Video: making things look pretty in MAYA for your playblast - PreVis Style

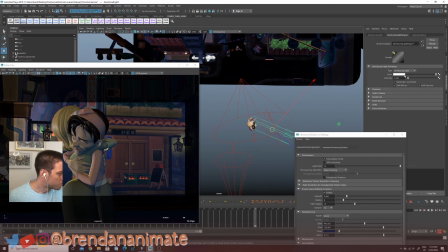So I went and did that, and then this one is an additional fill light, just sort of filling in the light that I would expect to see from the back
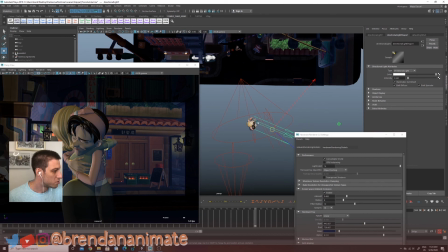of this sort of sign area over here. So that was the main light setup that I used for this animation.
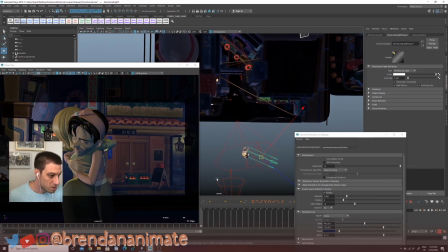So that's essentially the lighting. Another reason you would use additional lights is to sort of just fill in the composition in the background.
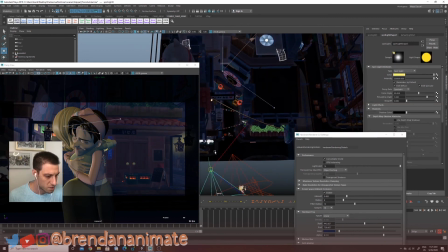So over here I have, you know, this over here. Okay, so yeah, this is quadratic, so this is just gonna affect the background. So the characters here shouldn't change at all. And I put this to quadratic because I don't want it to reach the character.
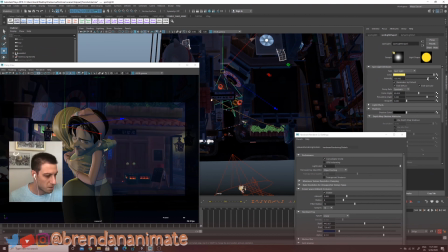So this one just over here kind of brings another type of light that I
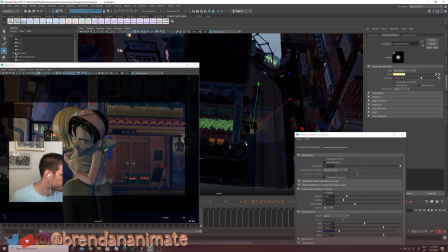use sometimes are these point lights. These ones just affect like a little area, like a little bulb or something.
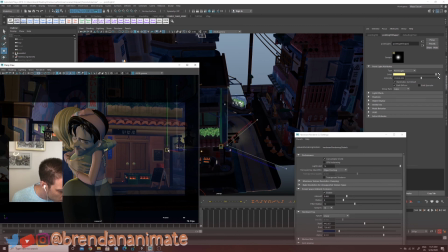It's just sort of bringing in a little bit of highlight here to the sign from this little thing. So that's kind of cool. So just adding in a little bit more of the elements. Right now it looks a little bland, and all the little highlight things are over here. So if I add a little bit more over there, it sort of balances out the composition.
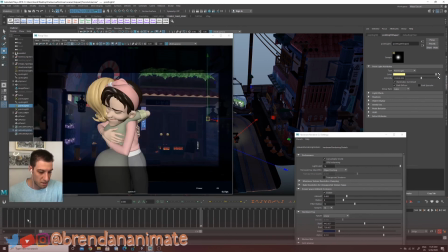So if we don't have any light, you know, this is our animation, is gonna look like this.
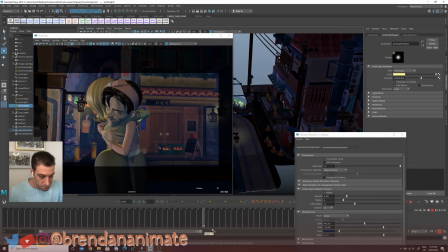And with light, you know, it just adds a little bit more personality to the animation we're doing.
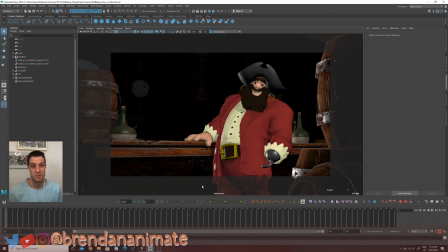Here's the animation I did for a previous workshop, and I sort of used the same methods.
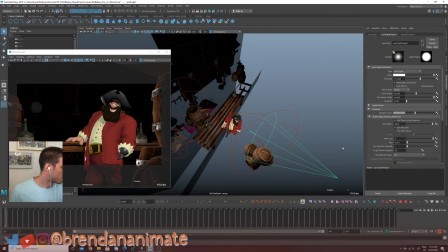This would be the key light. Yeah, this would be the key light. This one's the one that's emitting the shadows, right?
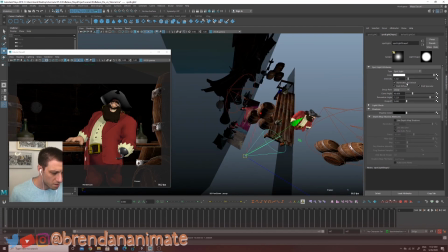This one's filling in sort of the light that's missing.
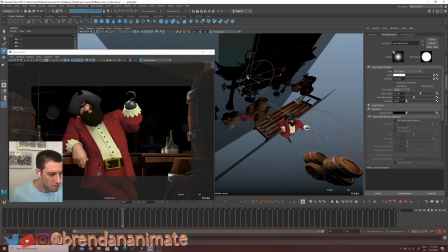And then this one here is the overall rim light of the shot.
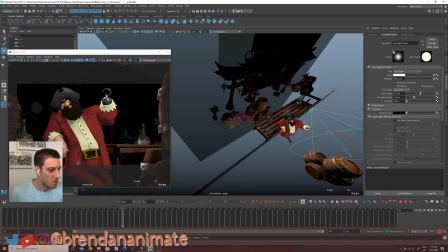This one's for the hook. So I wanted to separate the hook from the background in this one.
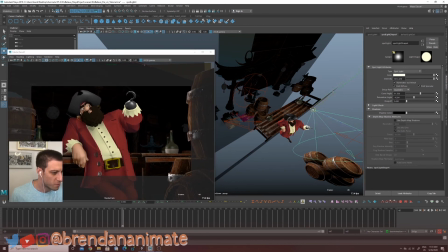So I created a light specifically for this hook to add this little rim of the hook, because the main selling point of this animation is the hook. So I just wanted to make sure that I sort of showcase that more.
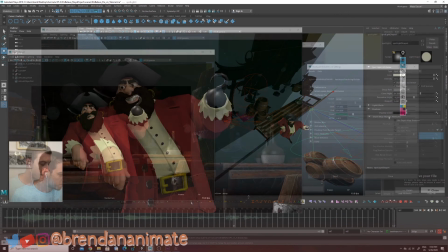So that's why I added this thing. I want to say about the lighting
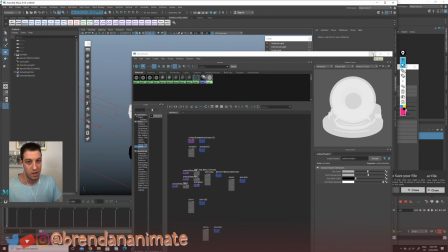is that lighting interiors is way easier than lighting exteriors because all the lighting is kind of condensed.
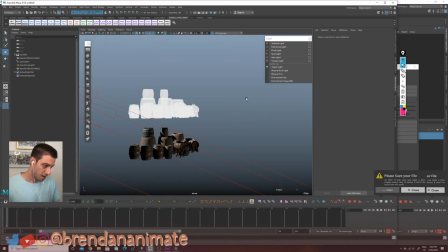If you were to do this lighting, so of course this is kind of basic, but if you grab here the camera
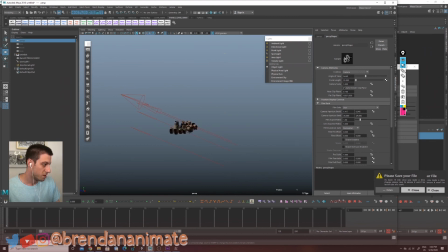and things start, disappearing, you can add a couple zeros to that far clip in plane.
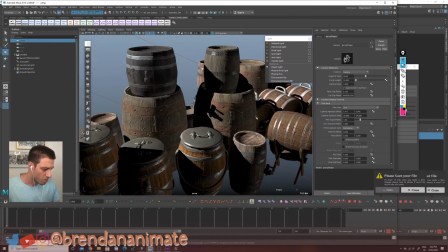And if things look kind of noisy and wonky, you can just change this to 1,
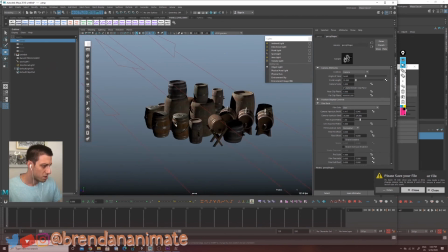and it usually kind of works. Cool.
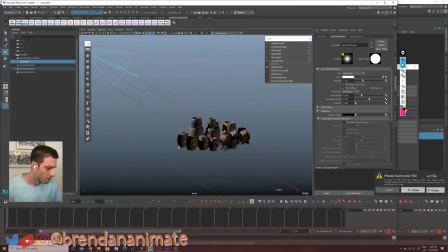So let's just say you were an exterior and you're using this spotlight as the sun, and you're saying, okay, well, it's like way over here. Then you start getting noise. You want to make sure that so there's one of two things.
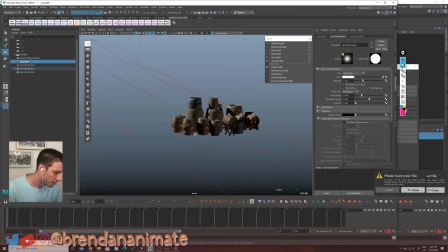The light's too far away. So now if we put the light closer, the noise disappears a little bit.
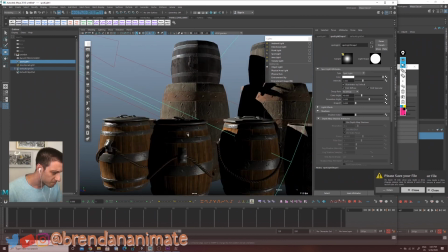If we stick the light here, let's have it over here. Now there is no noise on it.
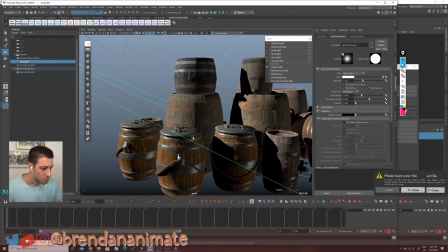So that's why exterior shots are more difficult to light than interior shots, because sometimes the light needs to occupy more space, and you just might need to get creative on how you want to tackle that. Maybe you can have multiple lights, or I don't know. Those are hard ones to answer.